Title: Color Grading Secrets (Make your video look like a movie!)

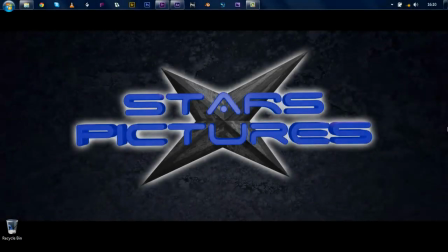Hey, this is El Director, and this is just a quick little mini tutorial for all you other filmmakers out there. We're going to go over some basic color correction rules, and they're going to be pretty much contrary to what you've been taught and told by most people.
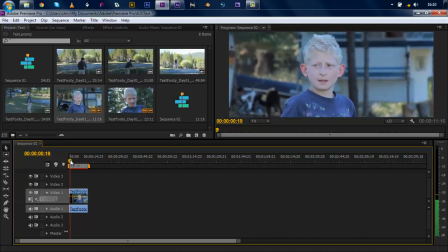So we're going to start with this image of my buddy Davis here, and it looks pretty good. Now, as you can see, we've done a lot of work to it already from the get-go. I went ahead and we had him in a blue shirt. There's a lot of blue going on in the background today by using a cooler color temperature.
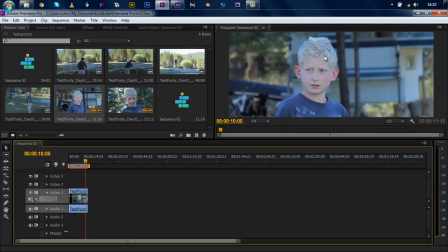And we shot this on the Canon 550D, or T2i, so this is just a Rebel camcorder, and as you can see, it looks pretty good. And it's using the kit lens, by the way, for the 7D. And we're going to take this, it already looks pretty cinematic, but we're going to do some basic color correction to it and make it look even better.
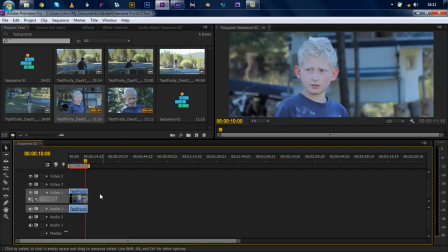Like I said, we're going to break the rules that you've been taught. So we're going to take our footage here, and we will copy it,
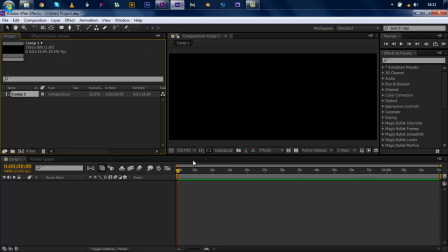go into Adobe After Effects, into a new comp, and paste it right there.
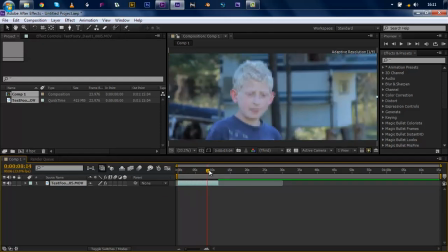And here's our footage now in After Effects, and we'll find a frame that we like. I think there's one over here. Yeah, I like him when he's looking off to the side. It looks very cinematic already. Now, most of you have been taught when color correction, pull up the curves tool here,
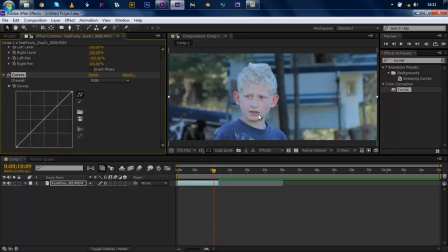we'll dump it on, that you need to crush it somehow. Crush the blacks, you know? And so you pull down the blacks, increase the highlights, put this S-curve on here. And that looks pretty good, but it makes it look more like video than it does like film.
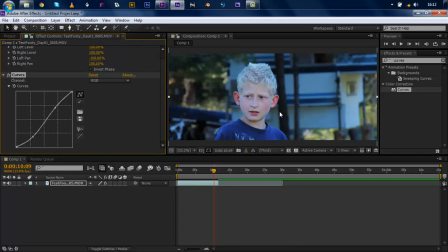And especially on these cameras that are so milky anyway, you can't do that, and you start losing all this detail back here in the blacks and such when you're doing that. I mean, you can see how everything is crushed. Look at his eyes. Look at the big difference that makes there. I don't think it's very cinematic at all. So we're going to go and throw that out the window, reset it.
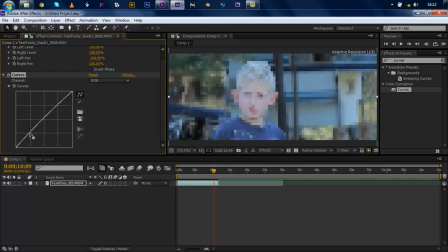What I found works better is to raise the black slightly, pull down the mids to create contrast. Now, unfortunately, it's a little bit more difficult to do with the curves here, so we're going to go ahead and throw the curves away, and we're going to pull up Colorista.
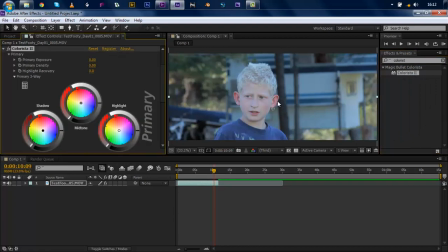Colorista 2 to be exact. Throw that on there, and we've got our Colorista three-way things here.
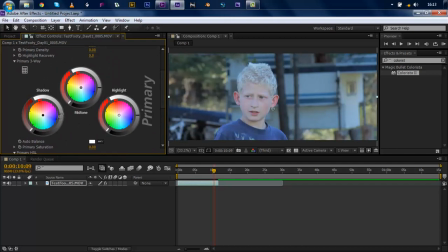So let's go ahead and we'll raise the black, crush the mid. That creates our contrast. And then we'll raise the brightness up a little bit here on that too.
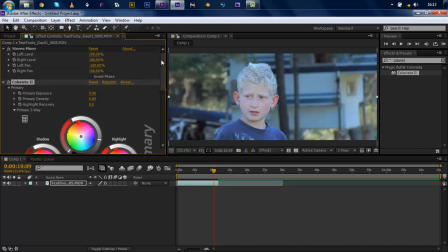So now what we've done is we've created contrast without losing detail in the blacks, as you can see. It's a very subtle difference, but it's enough. And we can still see what's going on back here.
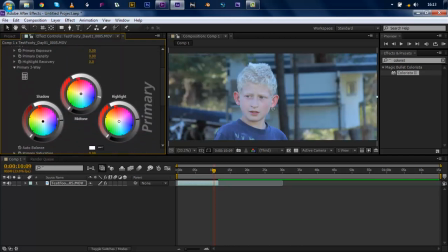And now we'll go ahead and apply, you know, the typical film look to it of pushing this more towards the blues, maybe more towards violet. I've been getting into that violet scheme lately. And we'll push the reds, or the highs up toward the red and orange, warm up his face a bit.
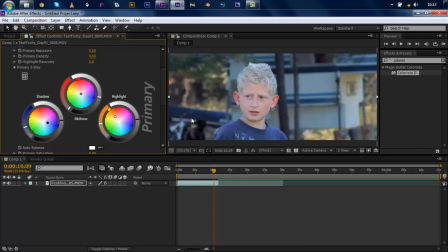Now we're getting somewhere. That's looking a lot more cinematic. We flip that on and off. And as you see, it's got the illusion of contrast without it being contrast. And, you know, maybe we come down and we play the saturation just slightly here.
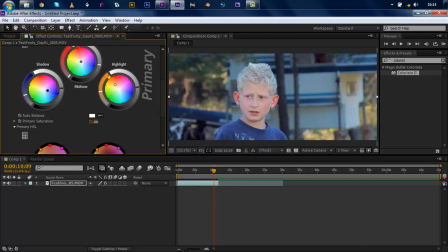Don't want to go too much with it because those ears are awfully red. There we go.
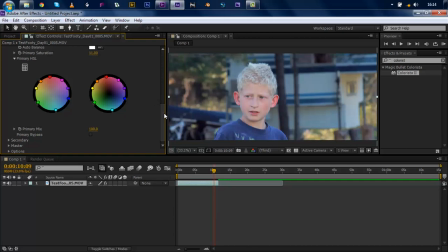So anyway, that's my quick and dirty color correction tip of the day, is to raise the blacks. Don't crush the blacks. Raise the blacks, crush the mids, and then you raise the highlights to balance out the shot. This is El Director. This has been a little mini tutorial for you guys. Hope you enjoyed. We'll see you next time.